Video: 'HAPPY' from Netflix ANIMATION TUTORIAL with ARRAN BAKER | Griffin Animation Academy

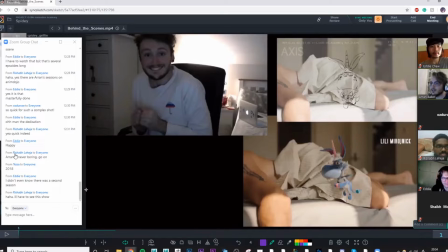(3:47)
So I'm just going to give a little behind the scenes footage of this is a combination of reference, my thumbnails, the final product, and also what we had a process called overlays,
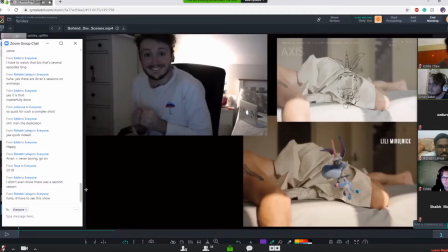(4:02)
which is where they brought in some 2D animators and storyboarders to actually draw and like do a very rough animated part of over the live action plate to give us a clearer understanding of what was happening in the scene.
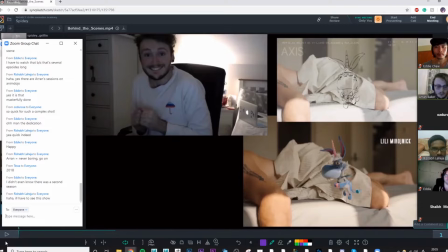(4:21)
So you can see the overlays in this top right corner, and then my reference in the top left, and then the final plate. So I'm actually going to turn my sound back on for this.
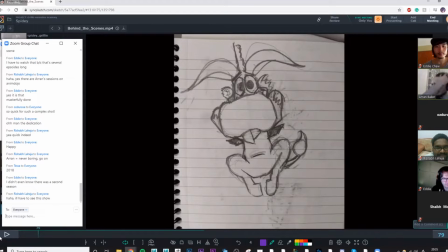(4:39)
So I'll just go through and break down my thumbnails as well. So having Happy was a very difficult challenge to try and find appeal in, because in his default pose, that when we brought him in as a rig,
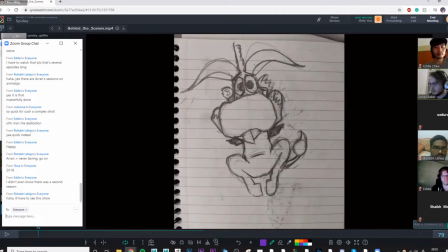(4:55)
he wasn't really designed to accentuate the shapes that you could get out of him. But thankfully, at the same time, the rig was super sophisticated, and you could literally grab any part of him and pull him around, stretch him, scale him, rotate him in any way, and it was very flexible.
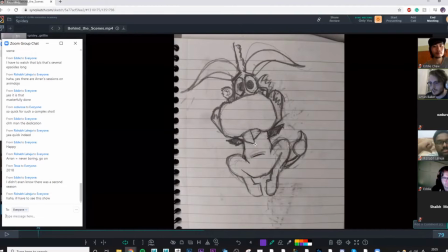(5:13)
And so it allowed you to kind of manipulate him and make him more appealing to his design. And so in here, I was trying to think of like slightly more graphic shapes that you could play with. And some of these thumbnails don't fully translate in the end result,
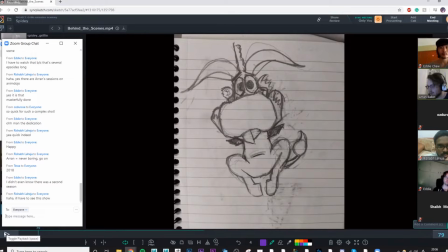(5:30)
and that's just due to client notes and director's feedback, supervisors, etc. But they most of the time they're pretty placed.
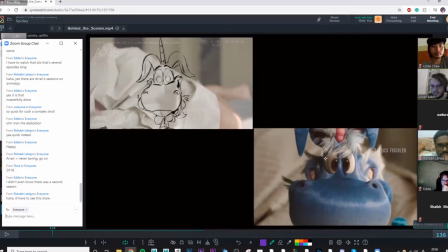(5:43)
So you can see like that face expression. They just really wanted to come up on his face, which is really fun. So I really pushed his cheeks out to the sides, so you can see his teeth. Like, it's very, very cartoony.
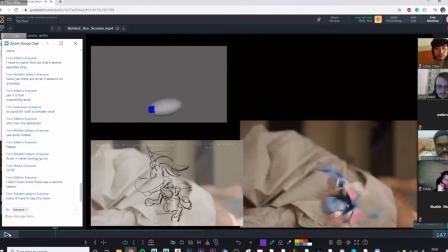(5:53)
It was really fun to work on. Oh. So here we got some more thumbnails.
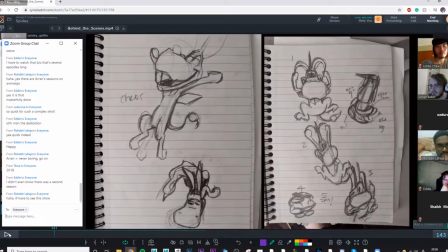(6:00)
So I'd be thinking about not only my key poses, but how I could really like make a cartoony breakdown that would be really fun to watch. And this is a challenge because this shot I think was only 14 frames. And so it's like, what can I do with 14 frames?
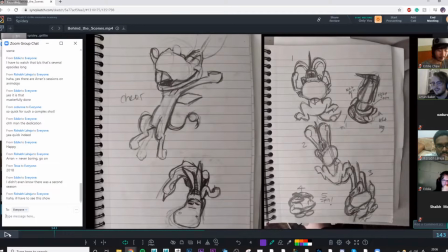(6:15)
They wanted it to be crazy because the intention behind this sequence was it was all like a build up. So he's waiting for the clock to strike, the alarm clock, and then he just outbursts of excitement. And so they wanted him to do this cool spin. And so I had this idea that I didn't really get time to justify it,
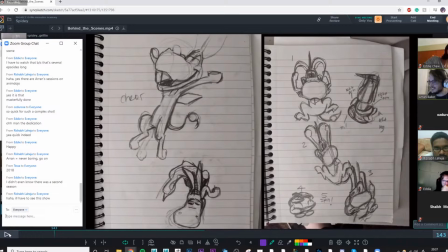(6:33)
but there was something from Winnie the Pooh with Tigger where when he gets really excited, he like coils his body. And then as he releases, his legs just keep spinning even though he's on the spot. So he's kind of standing there and his legs are just going crazy. And I thought that was really fun.
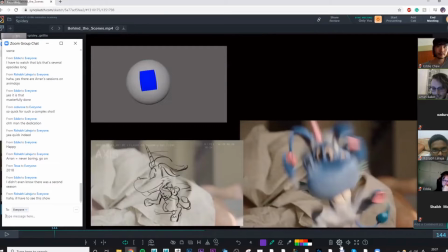(6:49)
So I had this idea that as he spins, you got these crazy, like multiple limbs as he spins around,
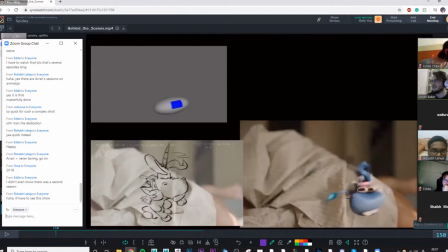(7:01)
and then like his ears kind of like coiling on themselves, and then he unravels. And to get this timing, because it was so crucial that every frame counted for such a short shot,
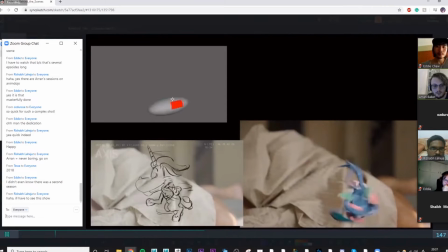(7:15)
I did a quick sphere pass where I just did a little spin timing. Oh, if that's going to play. Yeah, just to get the timing right, and then I used that as a template.
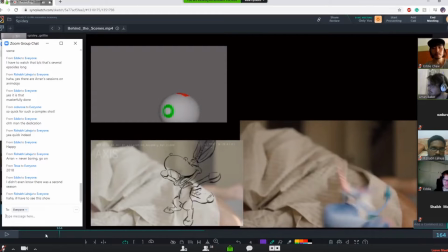(7:31)
I didn't like do anything like I did in Spider-Man where I constrained it or anything like that.
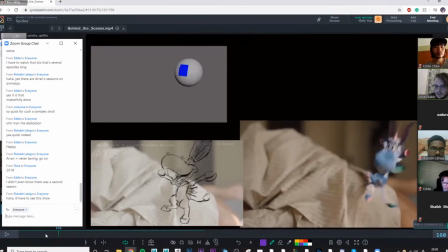(7:36)
But this, it was more just to get a timing template.
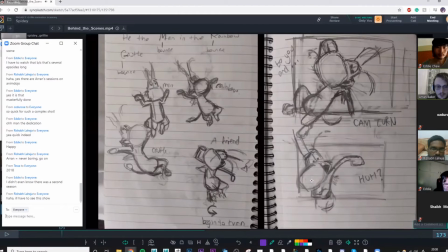(7:44)
So here we've got some more thumbnails.